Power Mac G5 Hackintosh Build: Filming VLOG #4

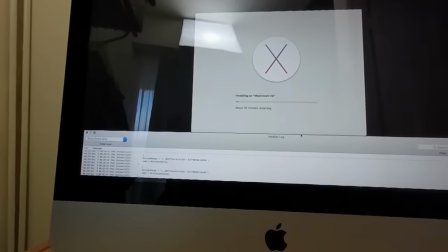(10:54)
basic goes it goes to about 16 minutes remaining and then in the log it
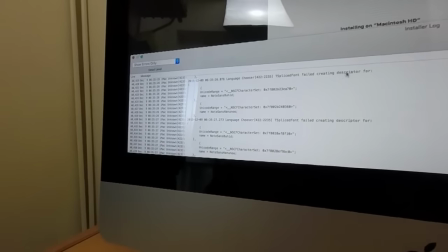(11:01)
basically t spliced font failed creating descriptor for noto
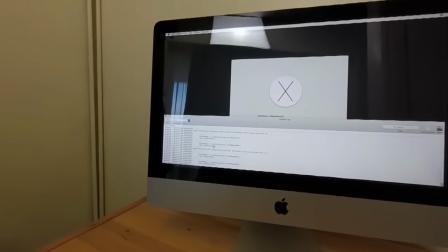(11:09)
san buhid and noto san hanunu um i i from what i can gather
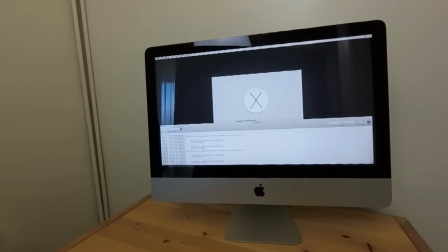(11:16)
they're two fonts for um a different language a language that i will never use but um
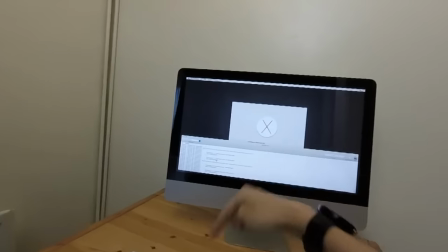(11:24)
it gets stuck there every time and it gets stuck in a loop it keeps on trying to go through the same process
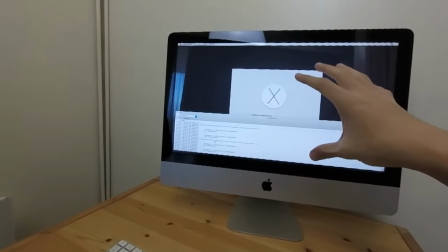(11:31)
usually if something non-critical on an os 10 install fails it
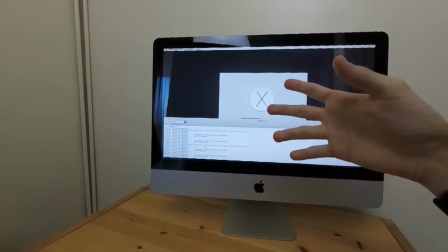(11:37)
tries it a few times then goes okay this isn't working and it times itself out and then it moves
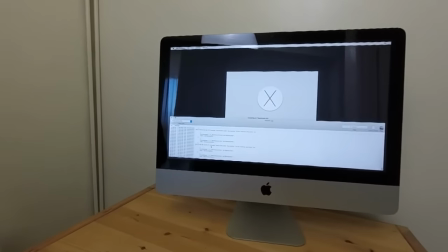(11:43)
on to the next thing um for whatever reason this just gets itself stuck in a loop it gives us a different um
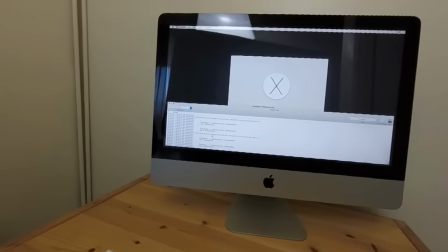(11:51)
code after every single every single thing what i thought they were originally was every single
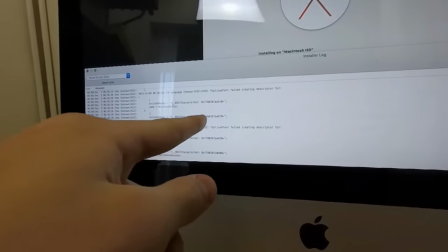(11:56)
character for that font in that language but i literally when i was installing it the
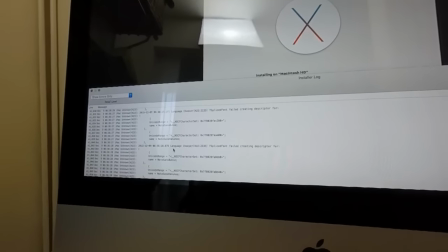(12:02)
first time around i was sat here for about three hours and it still didn't do anything so um i knew this was going to go
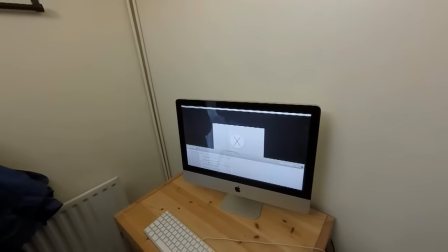(12:10)
too well but basically since that's been fucking up i've just uh basically been thinking out and sort of figuring out how i'm going to record this video in
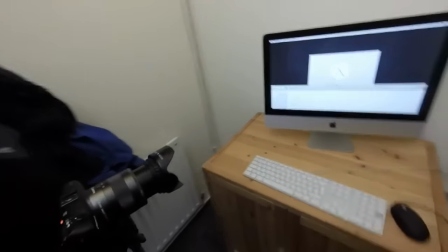(12:18)
an effective way because zoomed out with the camera just i mean i'll turn this off now it's wasting battery
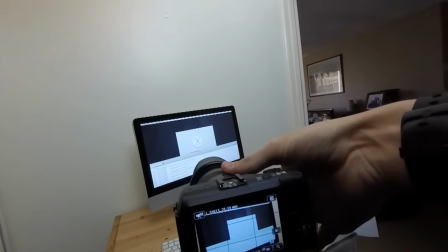(12:29)
um basically zoomed out like that i was already zoomed out like that it's too far out i think
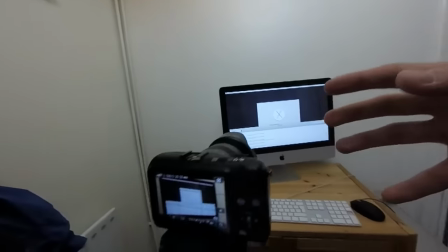(12:36)
to be able to focus on anything anything being zoomed out that way is good when you have
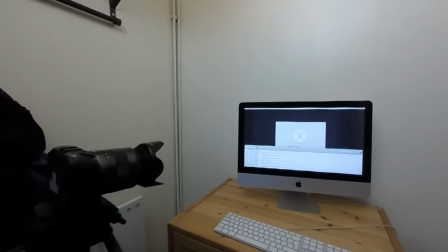(12:41)
something that's happening on the whole window but for when i'm in disk utility or when i want
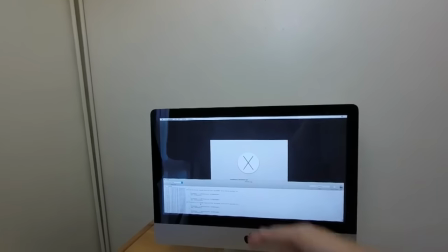(12:46)
to focus on on the time left in the installing installing window
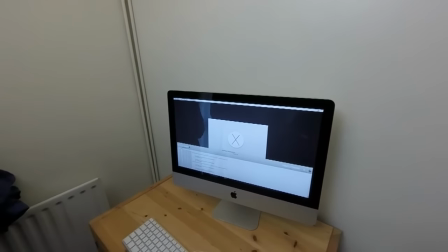(12:51)
um i think it needs to be zoomed in so i would absolutely love at this moment in time
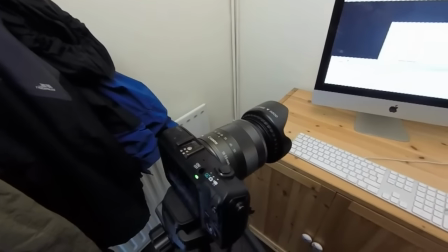(12:57)
to have two of these cameras um so i can have a double
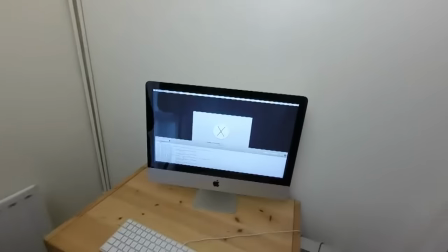(13:02)
have it in two different locations like but um basically it
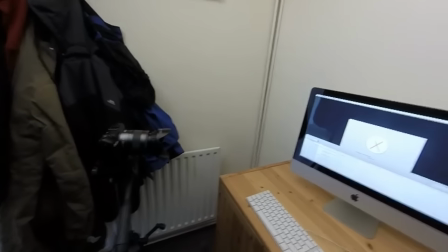(13:07)
looks like i'm gonna have to go through this process twice um and that's before i have to get through this shitstorm i
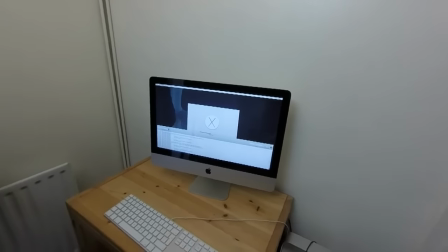(13:15)
did so many things last time around i don't even know what fixed it last time around that's the annoying thing so i don't know what i have to do so i'm
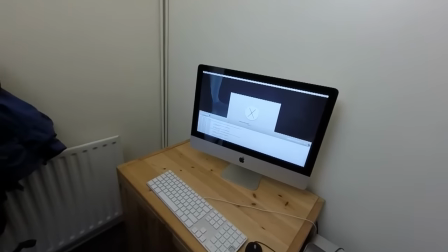(13:22)
in the exact same situation as i was last time and i honestly do not have the time to troubleshoot something um
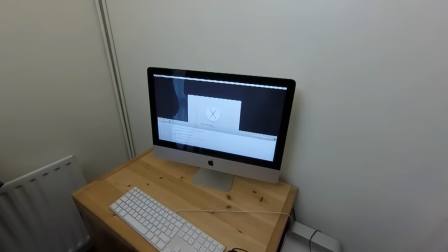(13:30)
for 12 hours when i've already got a working version of os 10 on the ssd but i need to make this video so um
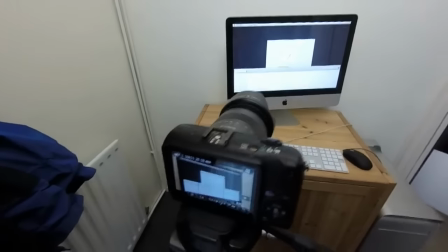(13:39)
but yeah i'm gonna have one um run through that is basically going to be filmed in
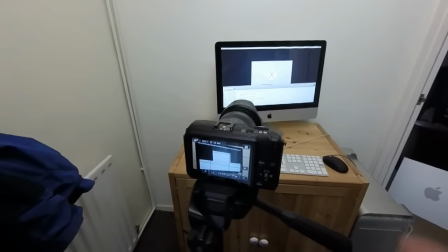(13:46)
this spot with this amount of zoom it's 28 mil and it's just going to be i'm going to go through the whole process,
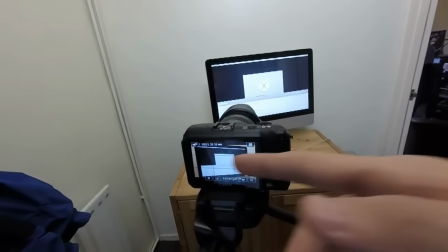(13:54)
so every shot that requires this zoomed out thing, I can get it with this run through.
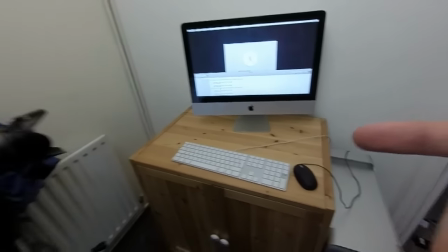(14:00)
Then I'm going to go through everything again, and I'm going to move the camera into different positions,
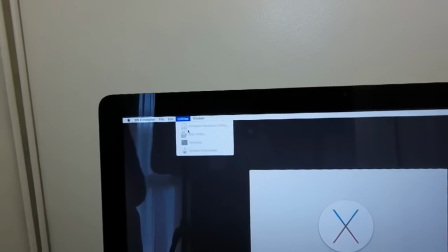(14:06)
so if I need to focus on the camera, click in Utilities Disk Utility, then it's going to be zoomed in by there,
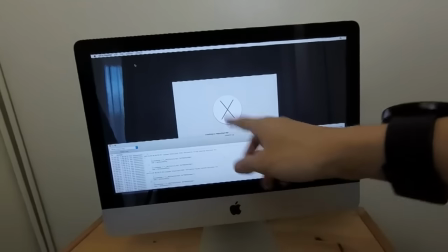(14:12)
and if I need it so it's zoomed in on the installing on Macintosh HD, I can zoom it in there.